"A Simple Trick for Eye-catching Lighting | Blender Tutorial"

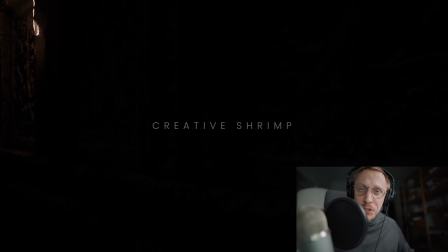0:00 Hello, it's me, Gleb Alexandrov for CreativeShrimp.com. In this very exciting tutorial,
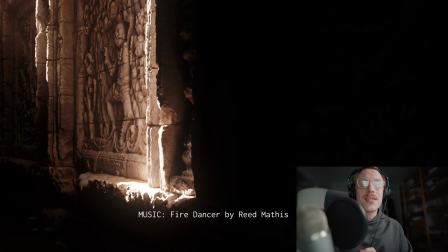0:05 we'll explore an important aspect of 3D lighting and a simple technique which could be used to make the mundane 3D renders look interesting.
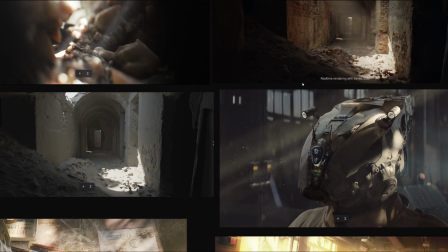0:13 Look at these renders of ours. What do you see? What technique is used again and again in each one of these, and quite shamelessly?
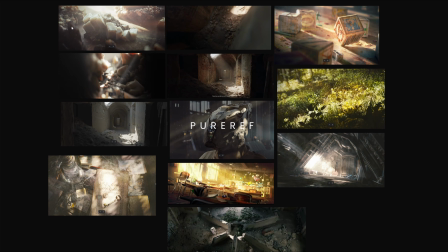0:21 This software is pure ref, by the way, that I use for storing the references. So the lighting detail that makes these renders arguably pretty eye-catching, in addition to some other stuff, is the light leak, or the area or areas of higher intensity blasted with light, usually imitating the sunlight or something strong.
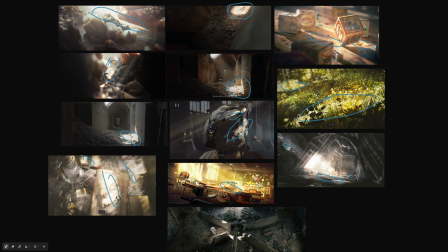0:41 You can see it in pretty much every render presented here. It's that simple, really.
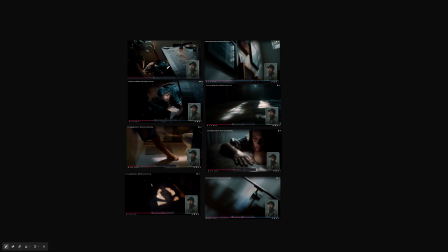0:47 This method is often used in cinematography as well, of course. You know, I love referencing cinematography.
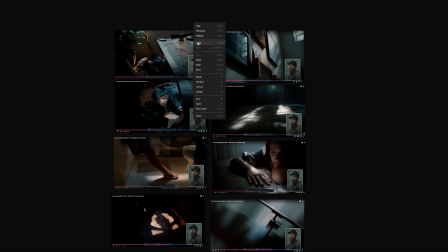0:53 So this is from the Wandering DP YouTube channel. Let me add it clearly.
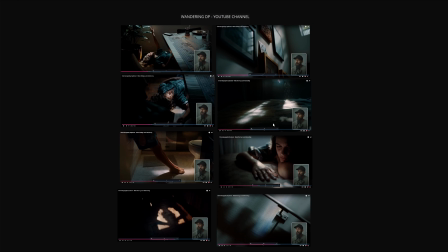0:58 Basically, what makes all these shots interesting, and otherwise they would have been quite mundane, are these streaks of light.
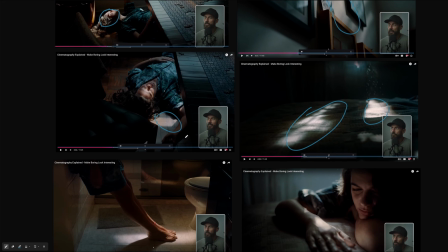1:06 In other words, the contrast of light and dark sprinkled across the frame, or concentrated in certain areas.
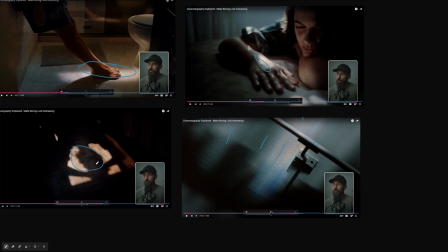1:13 Like literally in every frame of this commercial, you can see this technique used again and again.
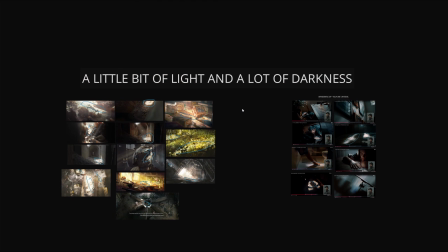1:19 Patrick, the author of that channel, aptly calls it a little bit of light and a lot of darkness. Now actually, here's a quick preamble about the model we'll be using in this video. This model is called 3 Maharajas by Reverse Imagineering.
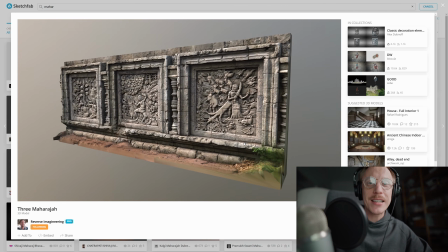1:35 We bought it on Sketchfab. It is an incredible photo scale indeed. As it's a paid model though, unfortunately we couldn't share it though.
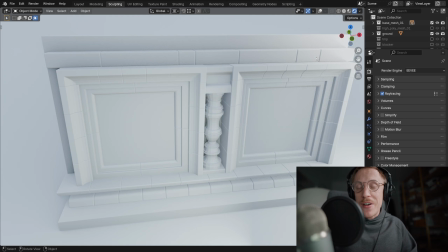1:43 That being said, it actually inspired us to start sketching out our very own ancient wall model, complete with bas-reliefs and other such stuff.
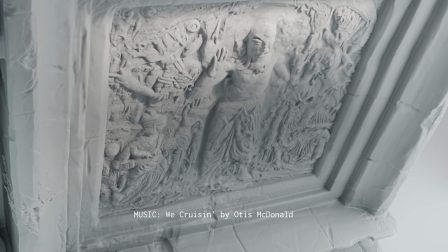1:52 A long story short, we recorded this process and it will become our next video course,
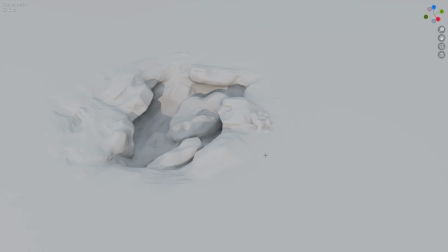1:57 the one covering a complete workflow of creating highly detailed game-ready assets without ever leaving Blender.
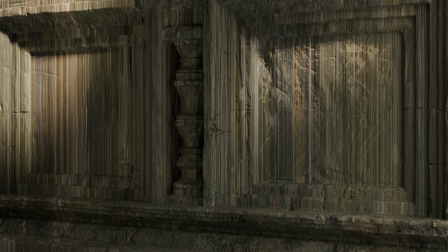2:03 From blocking out to high-resolution sculpting, PBR materials, and then optimizing, baking textures, and more.
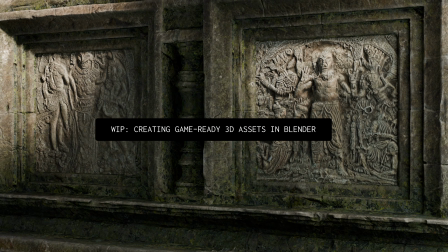2:11 The full 3D asset creation pipeline basically, so stay tuned.
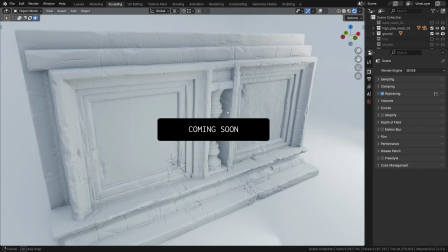2:15 And feel free to subscribe if you want to get notified as soon as it hits the shelves.
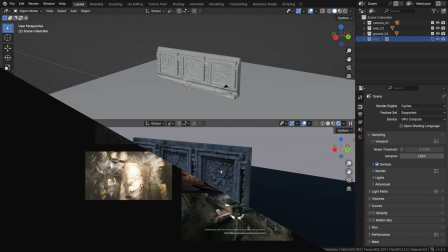2:20 For now though, let's get back to our lighting technique. So imagine we've been given this scene in Blender and we need to make the mundane interesting.
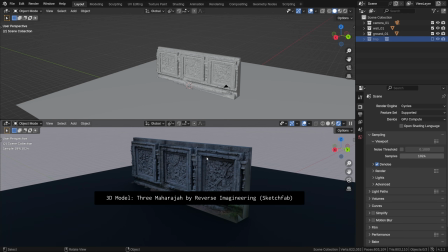2:29 Not that this model is mundane. It's quite fascinating, but the lighting is pretty flat right now. I'm using cycles with some denoising for rendering it out on my GPU. Okay, so currently it's just the ambient light within the world environment, and as such it doesn't paint a very interesting picture.
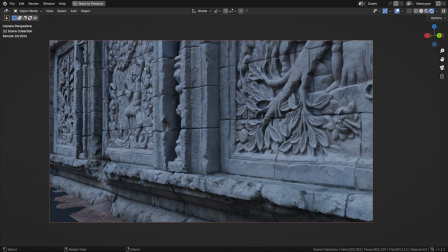2:48 Usually we want some more contrast to add some visual interest to it, just like in the references we've just seen.
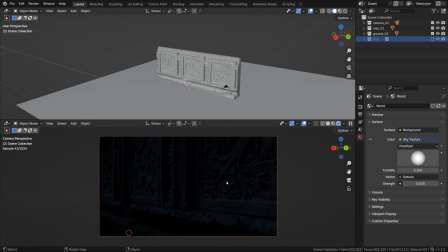2:54 So what we can do is kill the ambience and see how we can add that a little bit of light in that darkness.
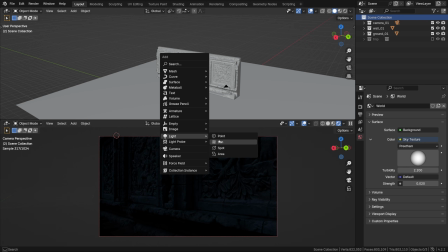3:01 One cool little trick, and very easy to do, is just use the area lights.
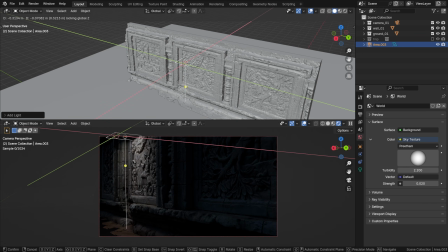3:06 I use this technique so often, really. First of all, if the story allows for it, it could be sort of a dappled light scenario. You know, either a nighttime or some sort of a dungeon with the light leaking through the roof or something. So that's the easiest, the most straightforward thing we can do.
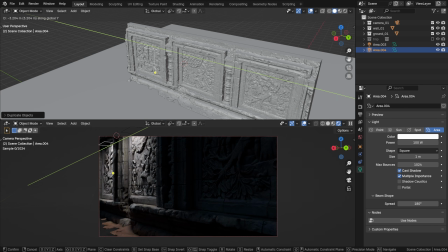3:25 And that is already pretty cool, because of the fall-off and because of the light versus dark contrast.
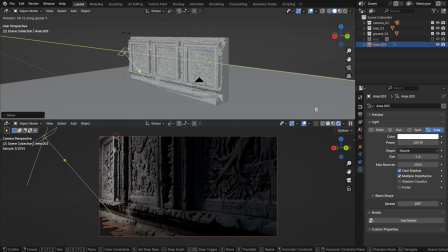3:32 That being said, I'm gonna do something a bit different though. Alright, so let me place it like this, at an angle. Then in the light settings, in addition to the power and the size or softness,
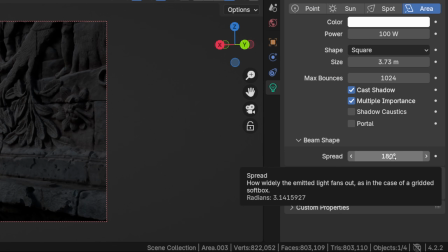3:43 there's the spread, which is how widely the emitted light fans out.
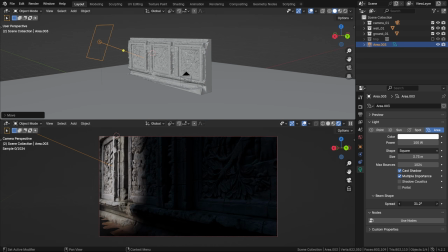3:48 Or you can think of it as reducing it makes the light rays go in parallel like the sunlight, focusing it and making it appear like it's shining from far away.
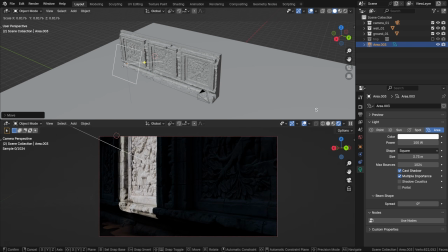3:57 And this is a godsend setting if you want to add pools of light. We can scale the light source to change the size of that pool. It's as easy as that. Or we can change the size in the settings.
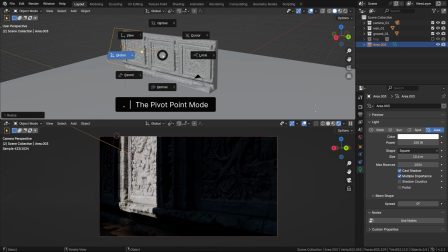4:09 You see, it makes it really easy to control that spot. What I usually do is I change the pivot point mode to 3D cursor, so then we can just shift right click to throw the cursor onto that geometry, and then dot to bring up that menu,
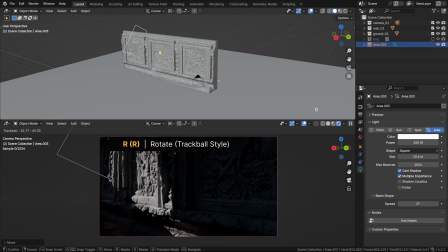4:24 and now we can orbit the light around the cursor. RR to rotate the trackball style, and just orbit it around that point.
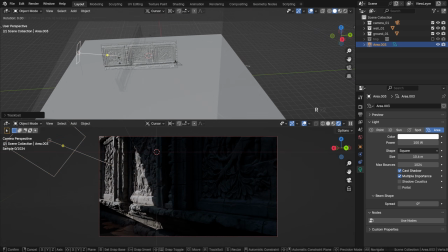4:33 For me it makes perfect sense to manipulate light like that. I wouldn't guarantee it would work for everyone.
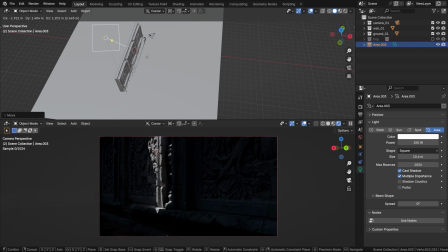4:40 But yeah, now we are making the mundane interesting. By creating that slash of light, we are basically making it 100 times more eye-catching. As simple as that. Then the spread can be adjusted if you want it to be a little bit softer.
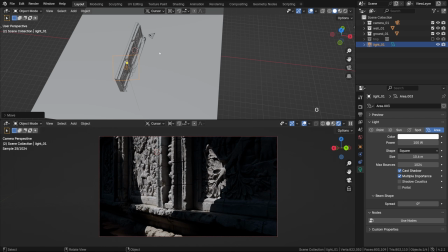4:56 I'll keep it nice and tight though. Okay, then we can play with the angle to get the most interesting shape out of this light.
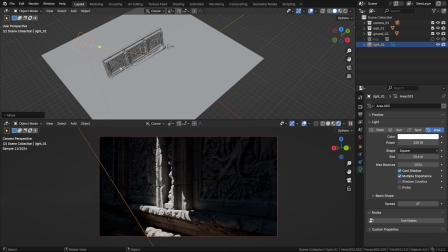5:05 Basically, the 2D shape it paints on the geometry. There's a pretty cool shortcut, Shift-T to track light to cursor interactively. A bit of an obscure functionality of Blender, I guess. But yeah, you'll see that some shapes painted with light are somehow more interesting than some other shapes.
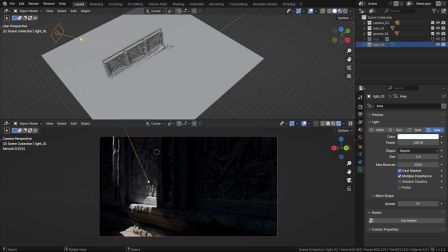5:22 Yes, I guess it's pretty subjective, but it's also true at the same time. Because what? Because the formal composition matters. This technique leaves some leeway as for choosing the direction. The frontal directions are entirely possible, even though usually it makes it look a bit flat.
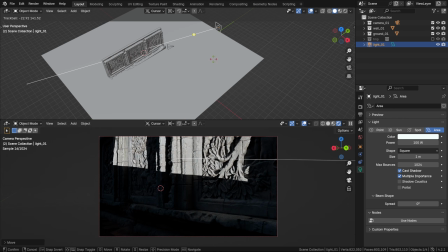5:42 But because there's just a little bit of light and the rest of it is pretty much darkness, it works pretty well.
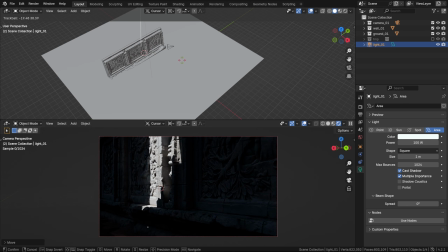5:47 I still prefer to angle the lights though, so they can cast their shadows towards us. What else? You can change the light size and the light shape here to make it a disc or an ellipse or whatever.
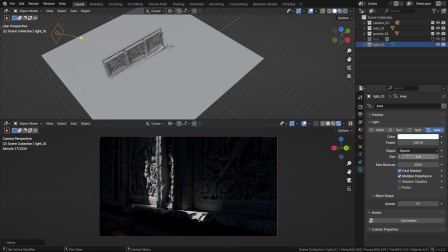6:02 It doesn't matter much in this particular case, but it kind of becomes the shape of the opening through which the light is leaking through, as if. Then again, to add some softness to it, you can open up the spread touch. That's what you can do if you like this look more.
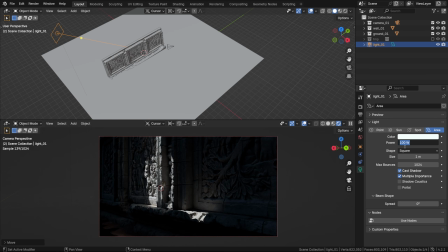6:18 Another pretty cool thing that we can do with such setups is making the light really hot, and I mean it. Like, how hot can we make it, please? Yes, we can make it really hot, so it emits a lot of secondary light bounces in cycles.
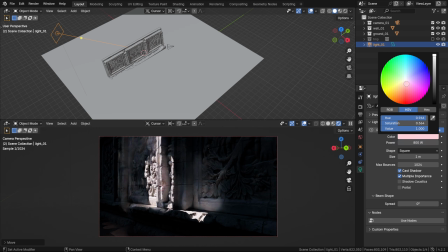6:35 Now, if we add some color to it, these ambient light bounces will also inherit this color, which is pretty cool.
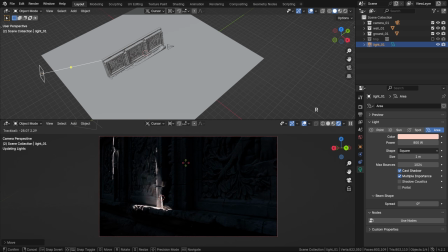6:42 In addition to that main hotspot, we've got that secondary illumination that helps to smooth out the gradients, and it just looks sleek.
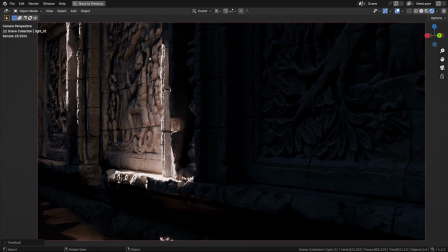6:50 It's another contrast to think of it, the contrast of harshness and smoothness.
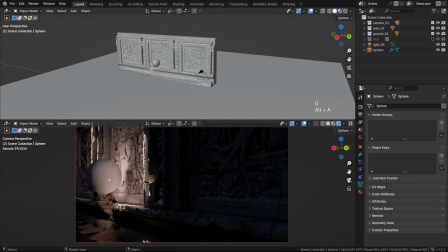6:57 A lovely thing about creating the pools of light like this is that by doing that, we can essentially create new sources of light right within the environment.
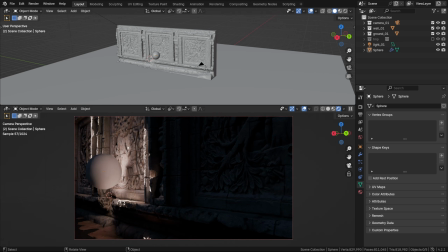7:06 Let's say if this was our character and we wanted to light it beautifully, with some sort of a soft light, we wouldn't have been able to place an area light there just near the wall. It would have been totally unmotivated, how should I put it? Now we've just painted that light source or light spot right on the wall in plain sight.
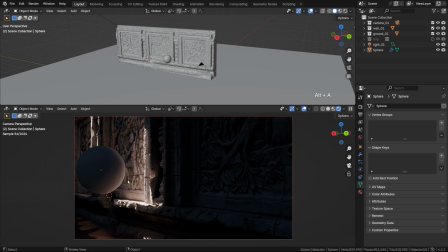7:25 We painted it with another light, and that's cool. A little bit like in this scene.
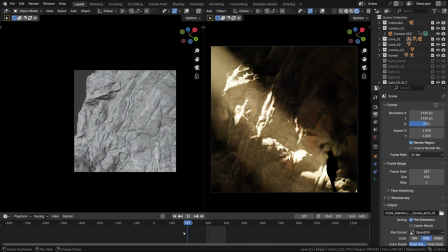7:30 Do you want to see a breakdown, by the way?
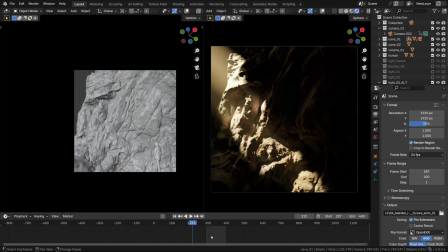7:34 Anyway, well, the main reason for this light is to play with the tonal contrast and make it look interesting and so on.
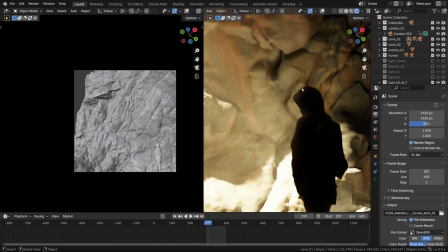7:40 The secondary benefit is that each pool of light becomes an area light of its own.
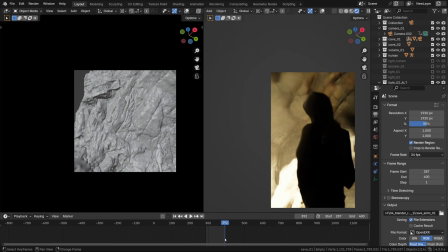7:45 And using the global illumination in Blender, Godot, Unreal, Unity or elsewhere, we can light other things,
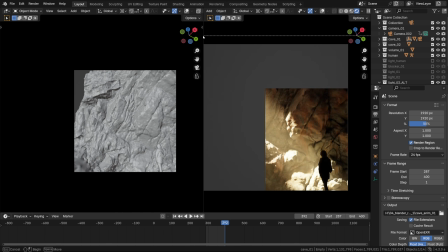7:52 creating the soft boxes at will where the light from that main source hits the environment, if that makes sense.
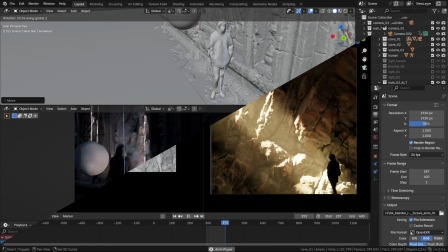8:01 So if there was a character or something in that environment,
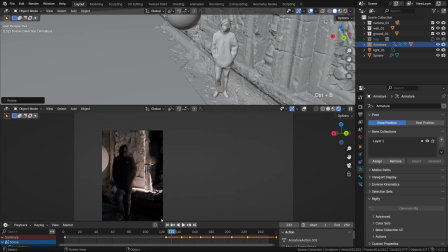8:04 and we wanted to push some light from the backside onto that character, this is Nick by the way, we could actually do it.